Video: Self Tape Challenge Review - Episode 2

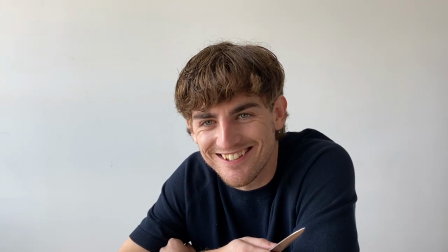[12:51] No. Completely not. Let's go.
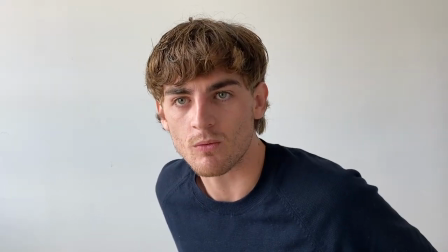[12:57]
This was a good scene. Luke had great pacing and natural delivery. He utilised those multiple eyelids and in fact I think he could have used them even more actually.
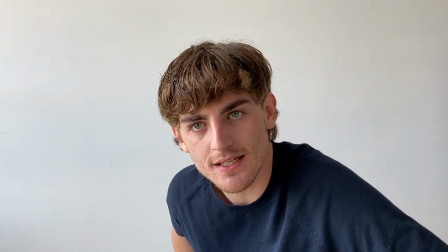[13:04]
His character had a sketchy quality to him and that would have lent towards him checking out the patrons of the diner, perhaps scouting the room for threats and vulnerabilities.
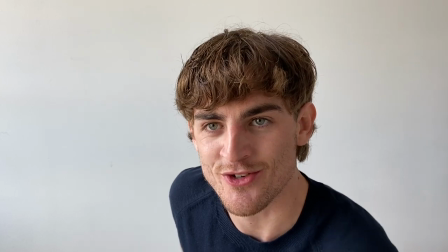[13:12]
His reader was great and you can tell there was a nice chemistry there too. It looks like he's having fun and that translates really well.
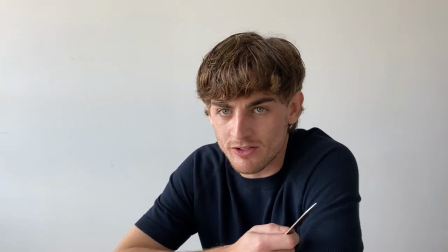[13:18]
Now I want to talk a little bit about props and the use of the knife.
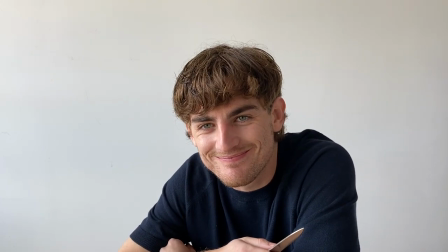[13:21]
One of the main things I've talked about with props is that they should be minimal and subtle, not distracting to us as the viewer.
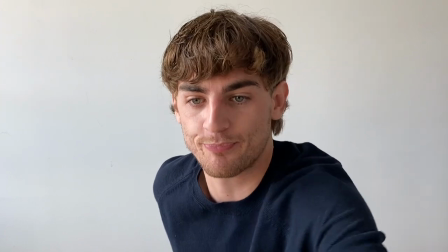[13:27]
Pulling out a knife is a big move and a bold statement for the character And while it's certainly a valid choice I think Luke actually pulled
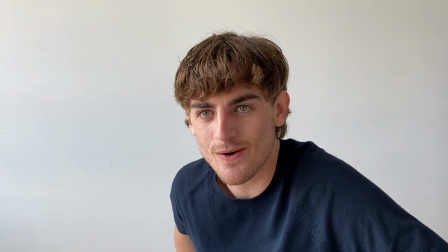[13:34]
it out too early here It immediately draws our attention away from him So if he'd instead pulled it out of the last three seconds as he's laughing
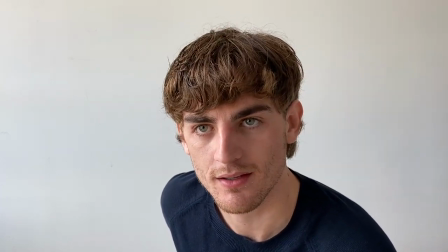[13:41]
It would have had the exact same impact And may have been even more powerful for this scene and his character So Luke,
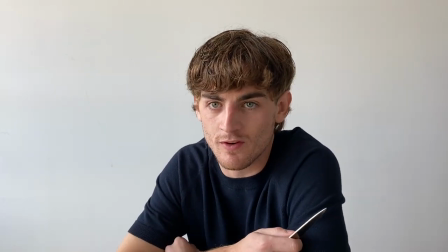[13:47]
there are so many things you've got right here I really enjoy the character you created Just think about that use of the knife and what it communicates and when When are
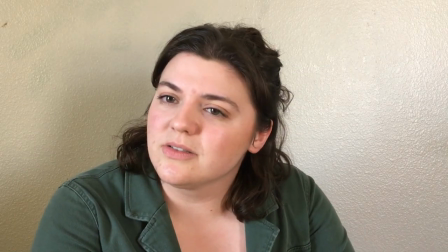[13:55] you going to learn to start trusting me?
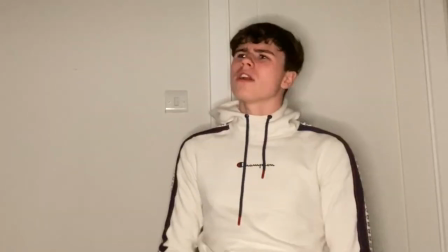[13:56] When are you going to learn to start trusting me?
One of the main barometers to use when you're casting a show or judging a successful tape is whether or not you want to see more of that person. Did the tape make you want to watch more of that person in that character or perhaps the next scene they're in? This is why it's important to try and find the charm and the fun in a scene because it makes you interesting and eminently rewatchable speaking of charm here's cj
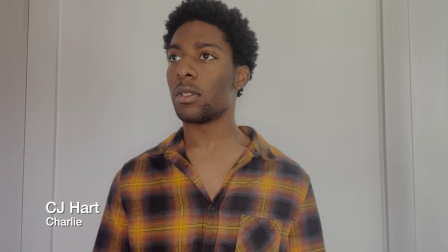[14:25]
give me a chip you're almost late right on time then
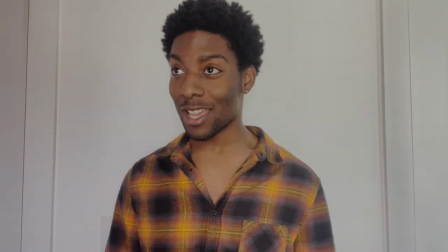[14:30]
just tell me you're ready ready as ever that doesn't fill me with hope
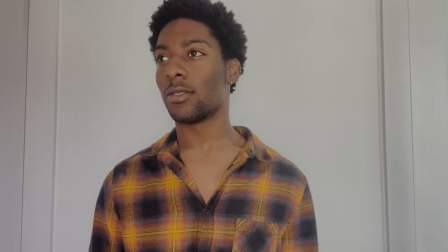[14:35] relax may i remind you of last time as far as i can recall we got away with it exactly we got away with it when are you going to start trusting me.
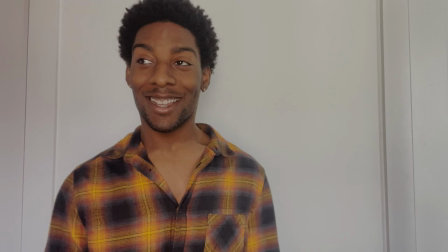[14:47] The day that I don't have to go to therapy. That makes it two of us. Can you give me the counselor's number?
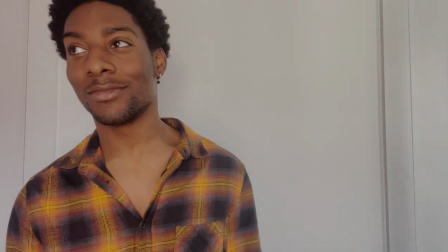[14:54] Absolutely not. Let's go.
CJ has charm and comfort in spades.
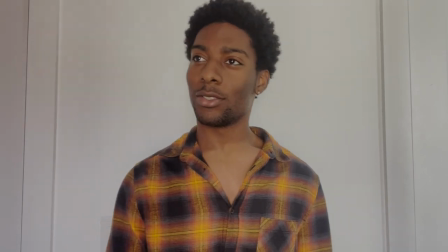[14:59]
He was natural and likable. What he now needs to work on are those technical details, raising the camera to eye level,
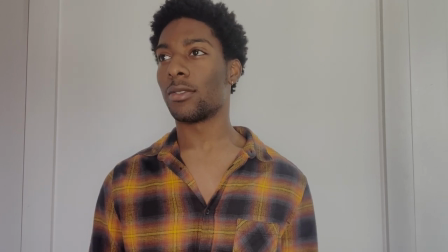[15:05]
incorporating more angles to the reader, adding in more eye lines on both sides of camera, and sprinkling in those natural distractions we've been talking about. Combining all of these elements will really make him pop because it's often the charm and natural comfort that are the hardest to work on with most actors.
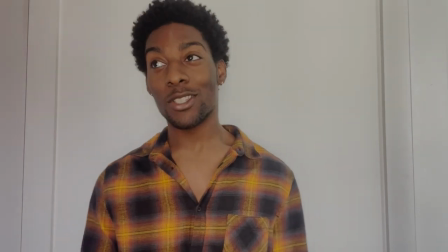[15:19]
The physical and technical details are easier to solve so good work CJ, I look forward to the next one. Up next is Carrie.
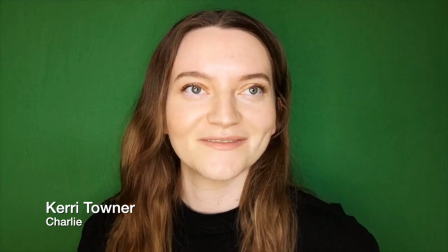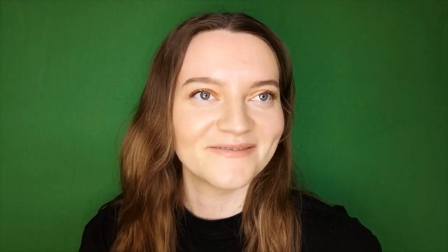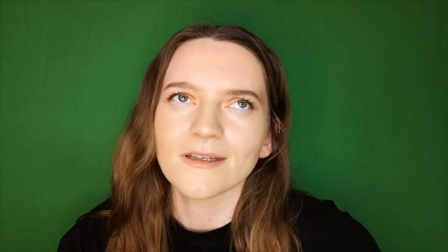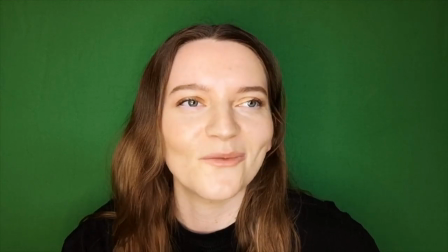[15:43] Exactly, we got away with it. When are you going to learn to start trusting me?
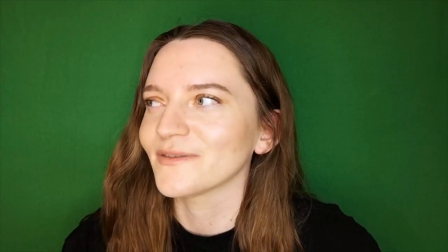[15:48] The day I don't have to go to therapy. That makes two of us. Hey, can I have your counselor's number?
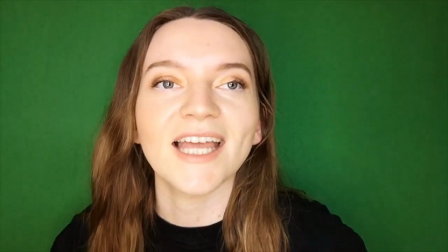[15:55] Absolutely not. Let's go.
I liked how she didn't rely on volume in her tape. The lines came naturally and the pace was great.
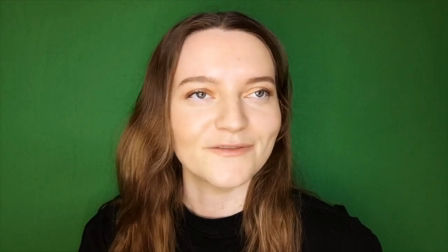[16:01]
One of the major traps that a lot of people fall into is that the pace of their scene is dictated by the pace of their reader,
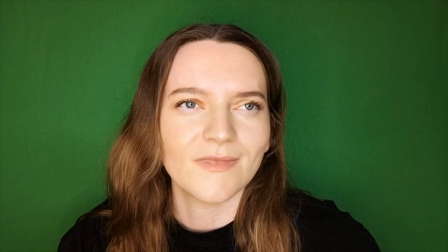[16:07]
meaning that their reader slows them down by letting moments linger or having moments of dead air. If you're ever recording a scene and think, why is this not feeling right?
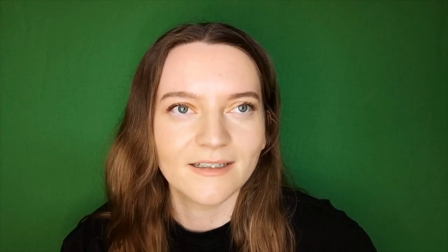[16:15]
Sometimes it can be down to your pace being dictated by the reader. In that instance, you can either ask them to speed up or slow down and see how that affects the rhythm of the scene.
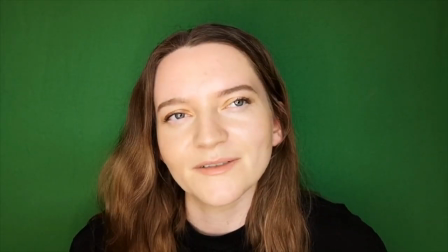[16:23]
Kerry did a good job here. She found some good eyelines on the opposite side of camera that worked nicely.
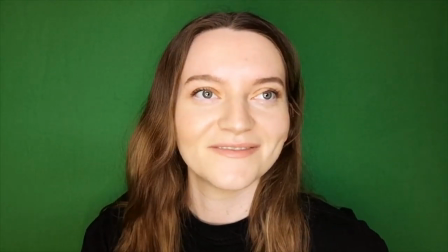[16:27]
I think next time to make it feel even more natural, she could add in more distractions by building out more of the set in her head and lean on that.
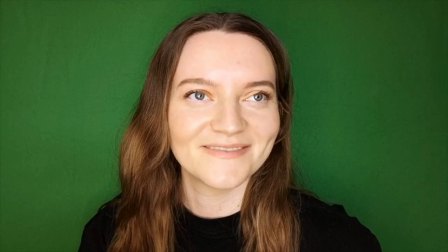[16:34]
So not distractions for distractions sake, they need to feel real and relevant. But everything in terms of comfort and charm worked well here. Good job. Now let's take a look at Fintan.